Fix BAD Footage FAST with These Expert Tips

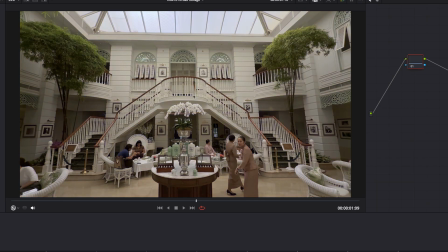497s
Once we click the white part, you can see that it immediately changes and it already looks so much better.
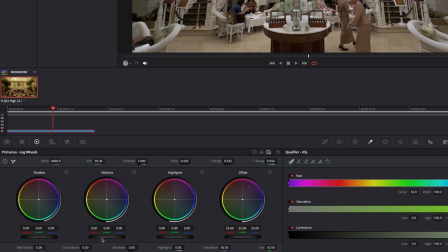503s
So what we can now do is we can do fine adjustments. We can maybe increase the midtone over here, just make it a tiny bit brighter. And if you need to, you can also adjust a temperature slider here to make it whiter or more
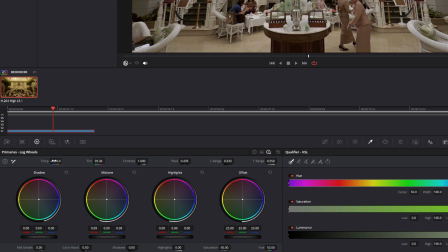518s
yellow so you can decide I want to have it where it is right now and that looks great. So just another pro tip if you do want to make fine adjustments with certain
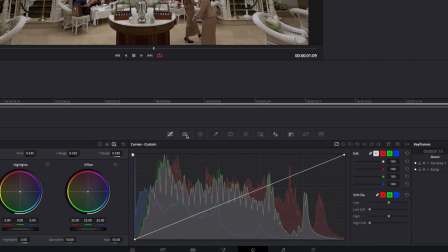531s
colors in your shot you can go over to the color slice tool and
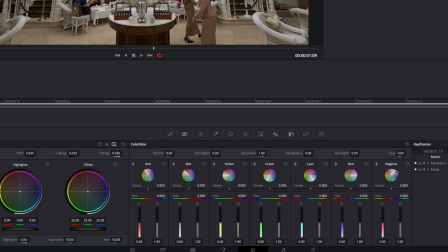535s
here you've got a lot more control with different colors you can either increase the saturation of that specific color or you can increase the density of that shot and so you've got a lot more control over your shot when you adjust these colors individually. Next I'm going to show you how you can hide some problems creatively.
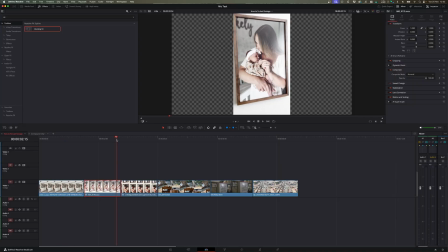559s
When a client gives you 9 by 16 footage to edit into your 16 by 9 project,
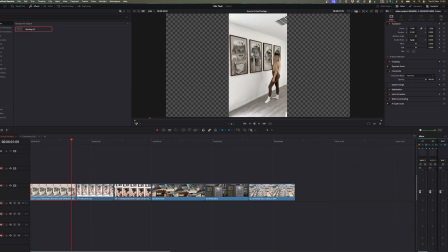565s
sometimes when you zoom in the footage looks fine.
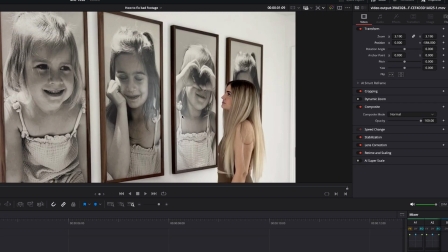569s
When you have to zoom it in full screen and you can frame it differently it still works but in other cases it might not work so
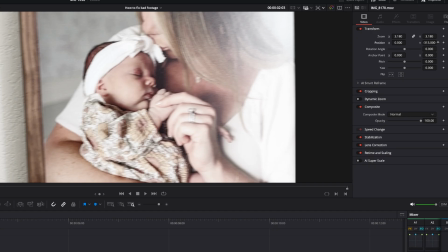577s
for example with this frame when we zoom in to fill the 16 by 9 timeline the whole frame gets lost and this shot all of a sudden
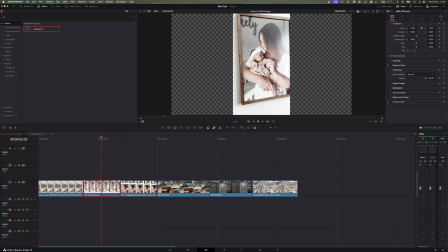586s
doesn't look that great so the way to fix that is let's just reset that clip you can zoom in slightly maybe just cut off the bottom bottom and top
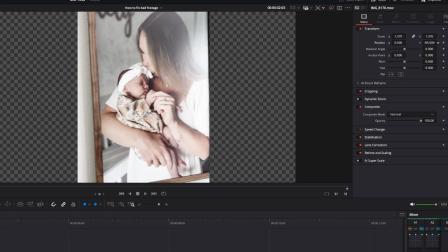594s
parts over there and also just give the footage some more real estate in the 16 by 9 frame and then you can go to
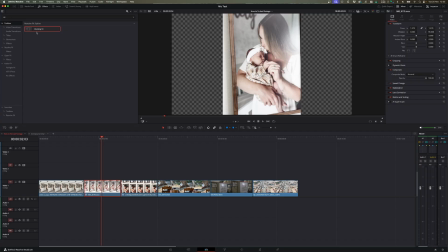603s
your effects panel over here search for full or blanking full and drag this effect onto your clip and it will automatically
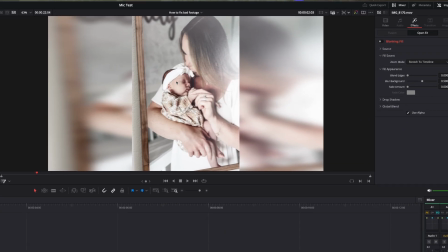612s
fill the back with the same image but blurred next you might have
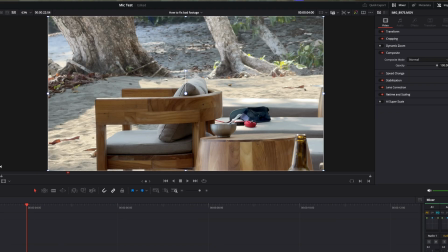617s
a shot like this which is a nice shot on the beach but there's a little bit an eyesore going on here. So the client that sent you this footage, maybe they didn't notice it at first, but we want to get rid of that.
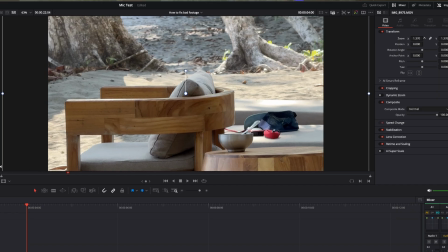629s
So the way to do that is just to crop it out. So we can simply zoom into the shot, make sure that your transform button is active,
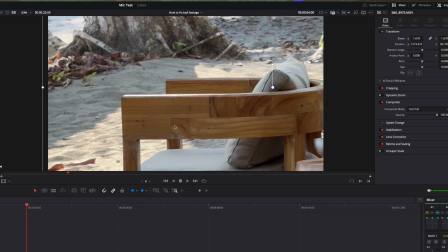637s
and then we can just click and drag the shot and make sure that the ball and everything is cut out of a shot,
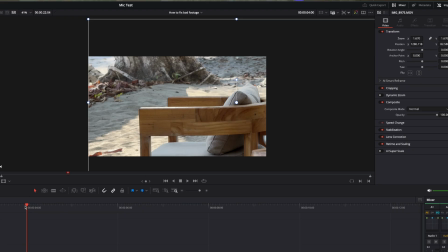643s
at least mostly. and then when we play it back we've
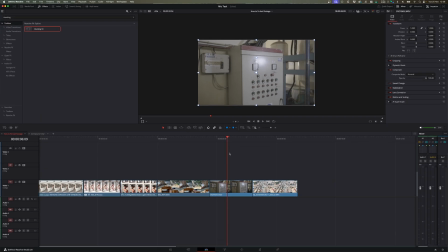648s
only got the chair and the beach next when we look at the underexposed footage that we had and the overexposed footage that we had another way to make this footage a lot more usable is to turn them into black and white so
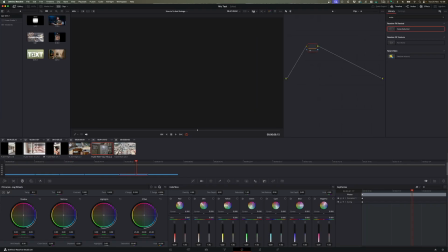662s
the way to do that go to your color page in your color page make sure the footage is selected
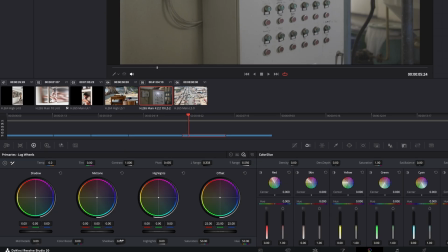667s
and simply drag down the saturation slider.
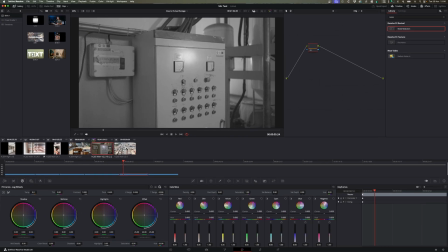673s
And all of a sudden it doesn't look that bad anymore. Same with the overexposed shot.
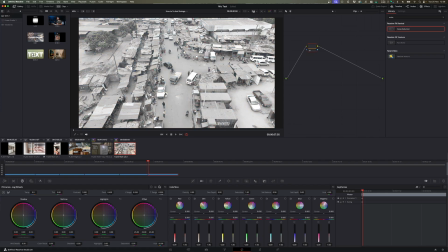680s
We can drag the saturation and it looks better. So just make sure that when you do use the black and white footage that it actually fits into your project and it doesn't just look weird. Right. And lastly, when we look at the shot again, that was blurred and soft. One way to cover up the softness of a shot is to use a light leak.
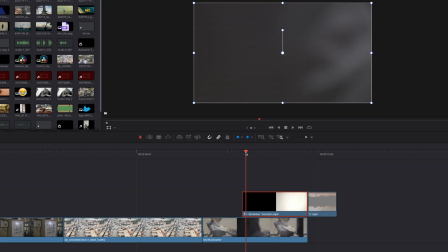701s
Now a light leak looks like this where there's like a light coming in.
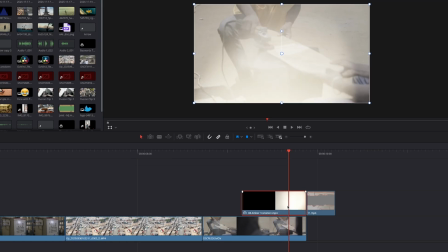707s
Now this is a bit much and it hides too much of an actual shot so what we can do is put the light leak over the shot and we can just decrease
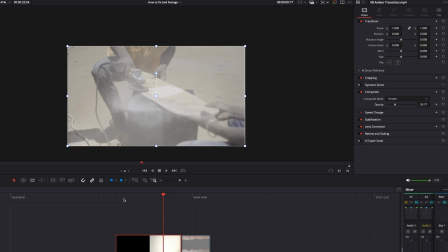716s
the opacity like to about 30% and so now when we play back the shot there's a light leak happening and it almost looks a little bit more natural